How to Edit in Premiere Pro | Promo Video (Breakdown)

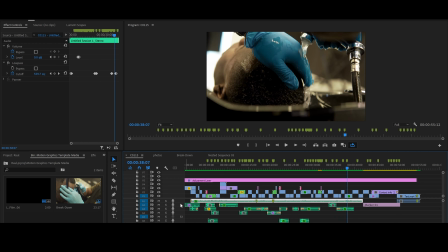8:17 Oh, one more thing. You might be thinking about how I did that effect too. I mean, the music. So basically what I did was I put an audio effect called a low pass. It kind of muffled the sound. That's how I got this like underwater effect.
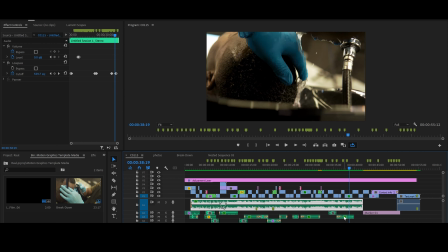8:36 And of course, to make that really sell that, I put in a sound of water.
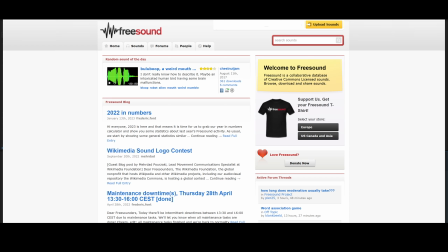8:42 That was just from a website, freesound.org, if I'm not mistaken. Yeah.
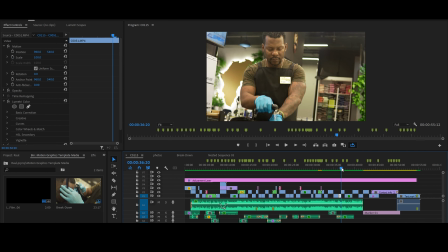8:47 So I put that in, muffled the sound, reduced the volume a little bit, the levels, and then this very beautiful sound effect. And I kind of did that all around here. So if I put, you can see that, all the keyframes here, from one point of the video to another, for example.
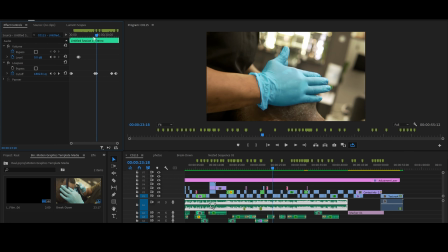9:08 Yeah, that part too, to really accentuate the sound of him rubbing his face.
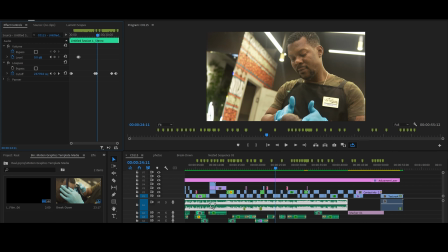9:13 Yeah. So yeah, there you have it. I mean, on this, I shot this video on the Sony a6300 with a Sigma 30 millimeter,
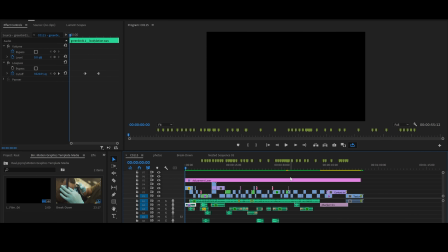9:23 and I'm just gonna play the full video for you to see, just to see the final result.
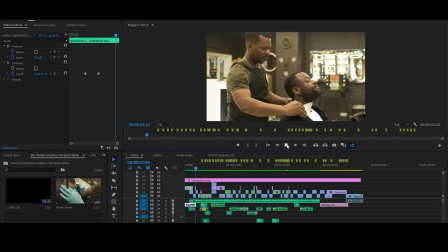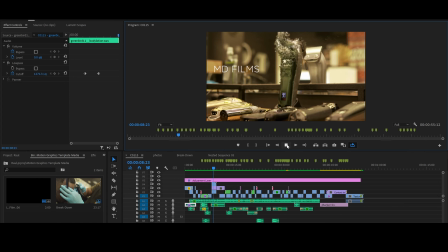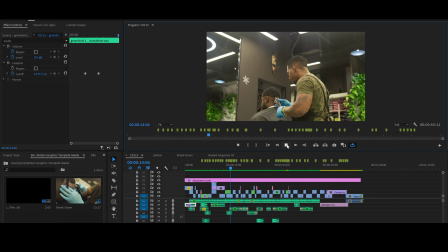9:41 Top dog, bite them all, yeah, I'm burning it up. DPGC, you should be turning it up.
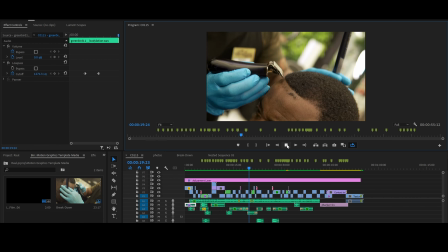9:46 CPT, LBC, yeah, we hooking back up. And when they bang us in the club, baby, you got to get up. Cause homie, whipping it up. Low line, yo. your life, boy, we living it up. Taking chances while we dancing in the party for show.
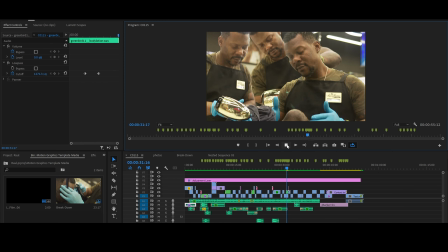9:58 Slip my girl a 44 when she crept in the back door. Chickens looking at me strange, but you know I don't care.
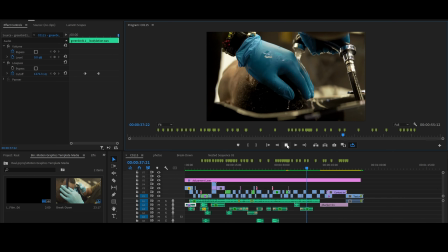10:03 Step up in the club, just a swank in my. The bullet with some grip and take the smoke on this jet.
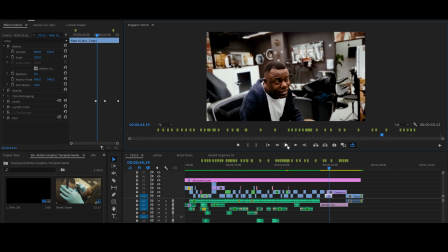10:15 Yeah, so thanks for watching. Now I'll be doing some in-depth tutorial in the future, and BTS as well. I appreciate it if you like, share, and see you in the next one.